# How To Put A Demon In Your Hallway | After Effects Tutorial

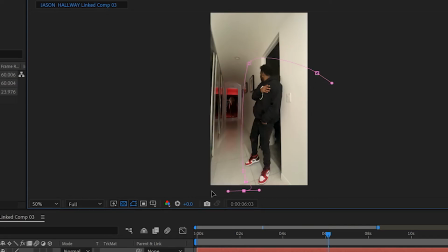And if you kind of create a mask around everything but your subject, it will just leave your actor lit up a little more.
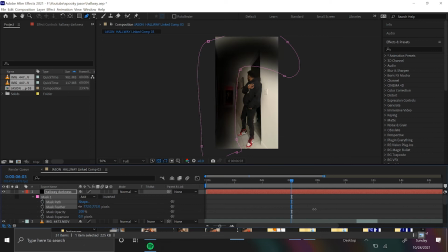Let's uninvisible this and feather it out. Kind of creating your own manual vignette. So the hallway just seems a bit darker. And you just cut this black solid on top of the moments where he turns off the lights.
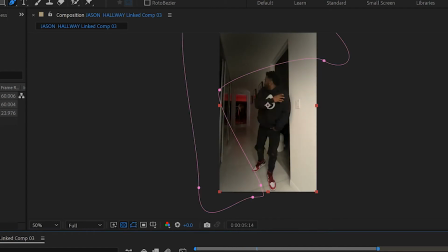So you're kind of creating extra darkness. Without this black solid, the original clip is still pretty bright, I'd say.
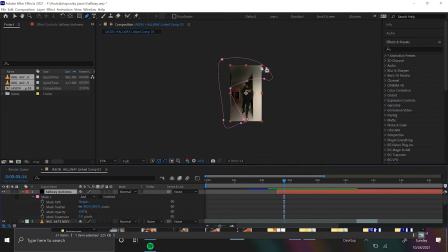And so if you want it to feel more spooky, you can always just create a black solid that makes your hallway seem darker.
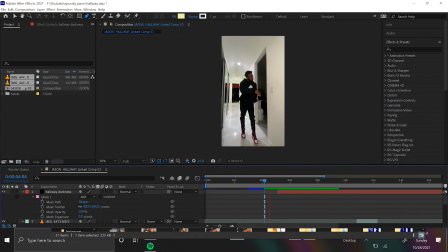Adjust it like this. I actually think that helps a lot. And now the hallway's dark.
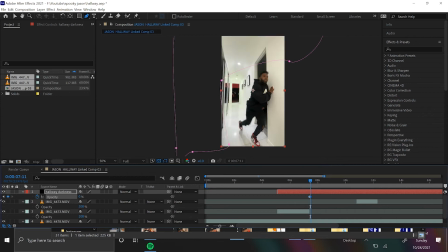And then maybe have the opacity fade out a few seconds as the lights turn on, since the lights don't turn off and on immediately.
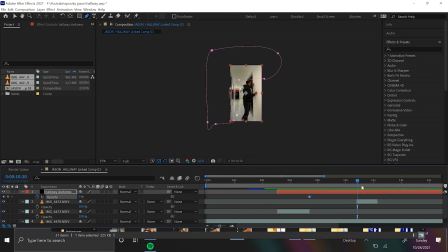Love it. And then of course when he turns the lights lights back off, you can fade back in this dark solid to 100.
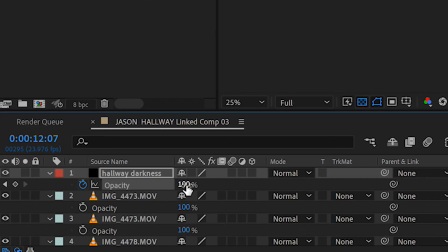And then when you turn the lights back on, you know the drill. And so there you have it.
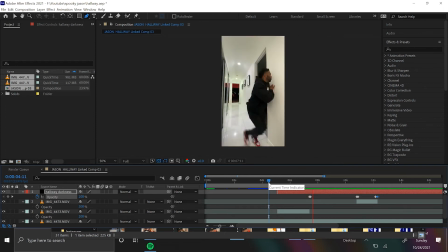That's how you do this effect. You just mask the same shot with a different actress into the doorway.
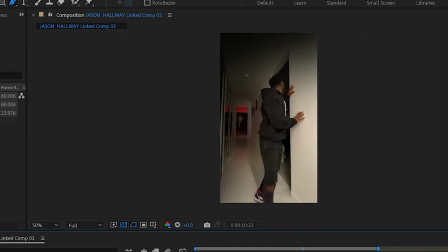And if you want to make the hallway seem darker when he turns off the lights, you just add a black solid. Feather it a lot. That was a quick and easy effect. And this is the final result.
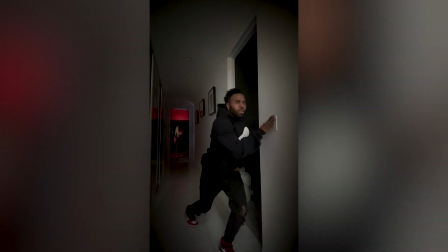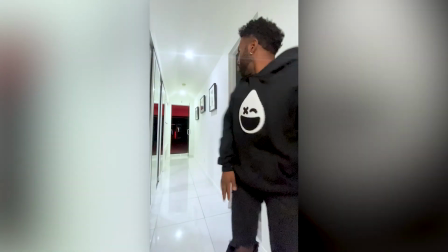Look at me being seasonal and festive. And of course, this video is sponsored by Squarespace. From online stores to marketing tools and analytics, Squarespace is an all-in-one platform.
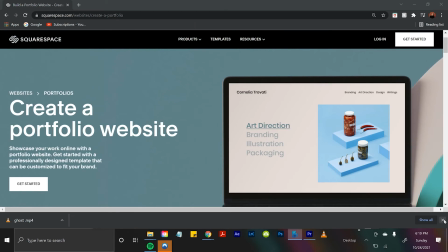Let's say you're a photographer. Well, that's perfect. Squarespace has a portfolios and galleries option where you can display your work to the world.
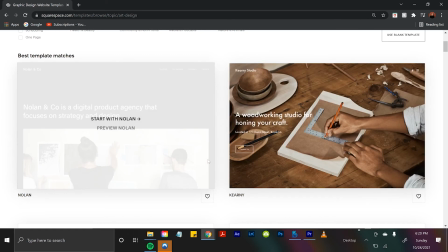And better yet, these galleries are award-winning templates. So you'll be displaying your work professionally. And if you're a photographer, you want that. And with Squarespace, you can stay connected with all of your other social medias.
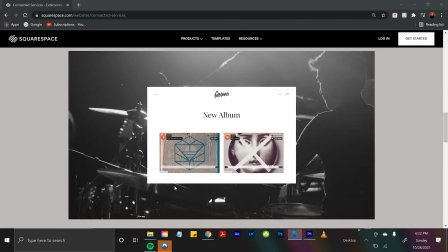You can embed your SoundCloud into your website, even your Instagram.
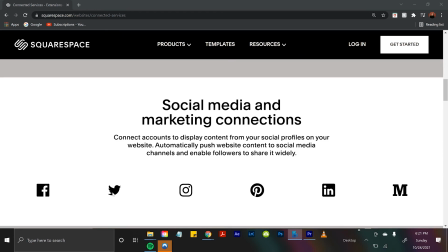So if you want people to come to your website and then also go see your social medias, Squarespace lets you do that. And lastly, stay up to date with everyone and all the traffic coming to your website with Squarespace's analytics.
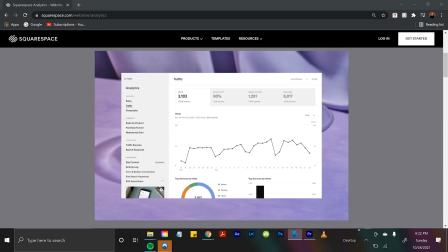They are incredibly detailed and user-friendly. And if you're into the numbers and the business part of growing a website,
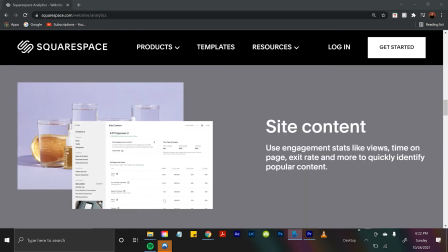you'll definitely want to use Squarespace because they have all the analytics anyone could ever want, ever. And I got you hooked up with a discount, so go to squarespace.com/willcarmack to get 10% off your first website or domain. Thanks for sponsoring this video, Squarespace. My name is Will Carmack, and I hope you learned something today. Where there's a will, there's a way. My name is Will, and have a nice day.